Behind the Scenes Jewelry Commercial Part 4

What's going on filmmakers? I'm Alexandre Don and welcome to the final part of the behind-the-scenes jewelry commercial. So let's see the footage that we're gonna analyze today.
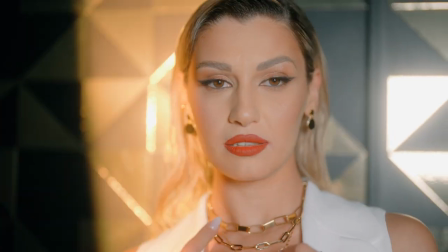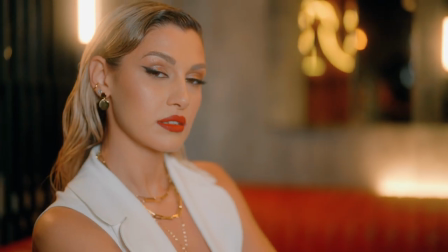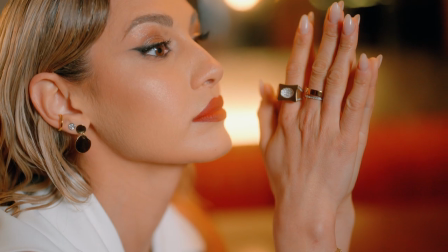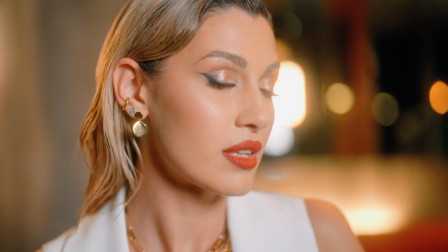So guys what do you think about the final footage that we're gonna analyze? The good part about this is that we don't have only one scene, we have three scenes that we're gonna analyze in this final part. So if you're new to the channel and if you're seeing this video first time, I suggest you watch the first, second and third part first so you can know a little bit better what I'm talking here because all these three parts are connected between each other and it's really important for you to watch the other parts so you have a better understanding of what we're talking here. So without further ado, let's go behind the scenes and let me explain how I achieved this image. So if you're used to the other episodes you know that in the first one I talked about my camera gear and lighting gear but if you forgot I'm gonna tell
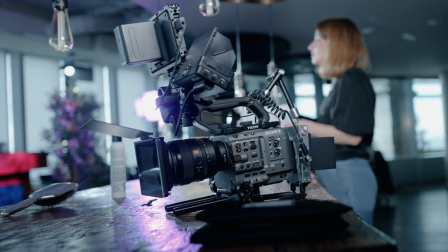89s
you again that I shot the entire thing with the Sony FX6 with the 50 millimeter f1.2 from Sony all autofocus and I
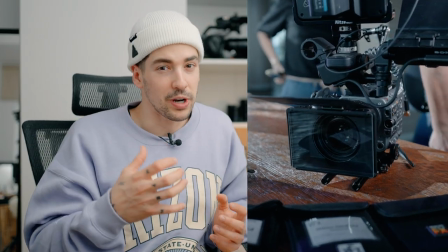98s
had a filter in front of the lens to smooth out my skin tones because we have a
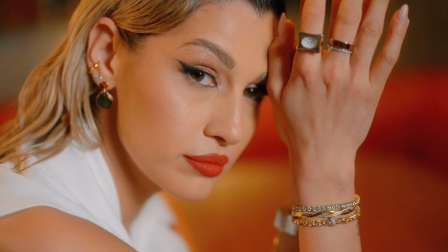103s
lot of face in this commercial we wanted the skin to look as good as possible and secondly my lighting of choice for this commercial was
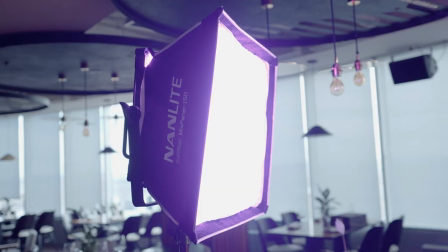112s
Nellite which is my favorite lighting company and I love using their lights every day anytime so let's go behind the scenes so we're going to start with the first scene that we shot and this one is really interesting
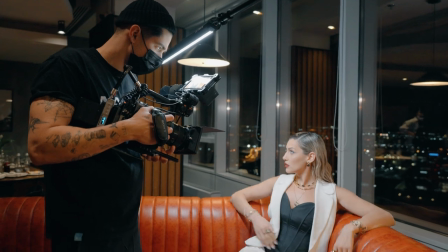126s
because we shot the entire thing at a building that had 24 or 25 floors and this is kind of crazy for Romania we don't usually have building this tall and since we were at the last floor like
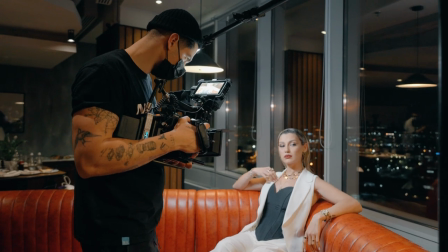142s
25 floor we wanted to have a little bit of the town in the background like we wanted to have the lights and everything but it was kind
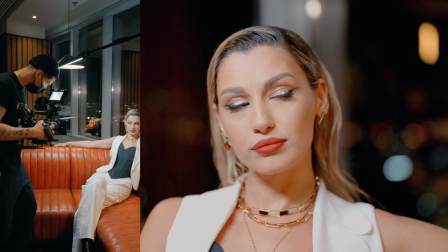153s
of hard because the lights in the background were not so visible and our light the light that we have right here so if you look on the clip on the left you see that we lit the entire thing with only one pavotube and I was at ISO 12800 on the Sony FX6 and my pavotube was at 1% and even at 1% was way too bright for the scene that we shot because I had to increase the ISO so I can see the background and I also had to
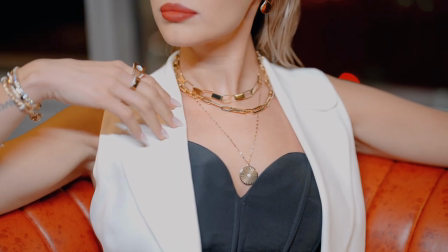185s
dim down the lights from the room in order to match the exposure with the
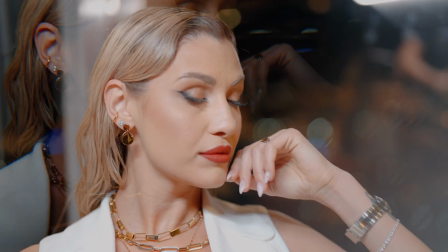189s
background so it was kind of a little bit hard but i think i managed
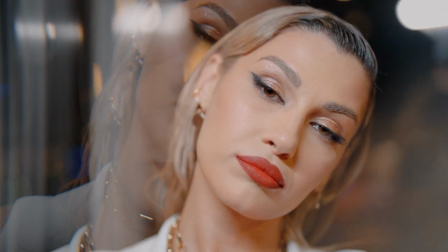194s
to make it even though like i said the power tube from up top was one percent in intensity and it was still too bright but um i wasn't really that happy
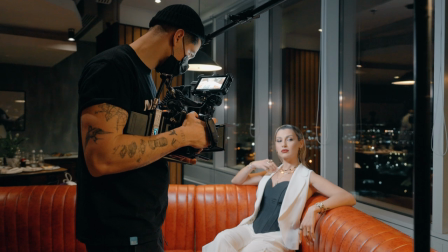205s
with the results and how it was looking so we only shot
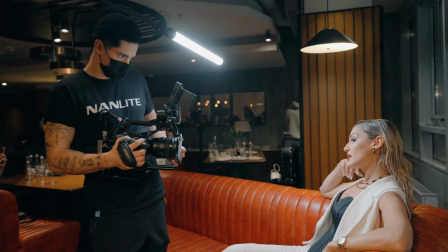211s
a few shots here and we ended up moving the scene
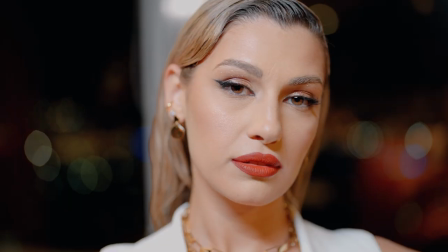216s
in a different position but i still made a few shots and i think they look pretty good but i'm not super pleased with them we ended up moving to a different location in the same space but this time this location looked way way better and i managed to make my lighting the way
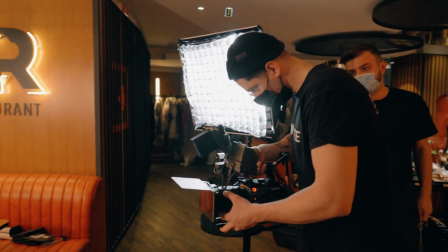233s
i wanted so So as you can see we have a mix panel 150 with a softbox on it and a grid.
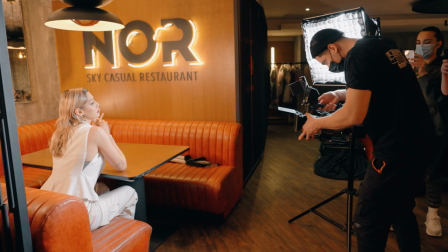239s
This grid allows me to limit the spread of the light and the light goes where I want it to go.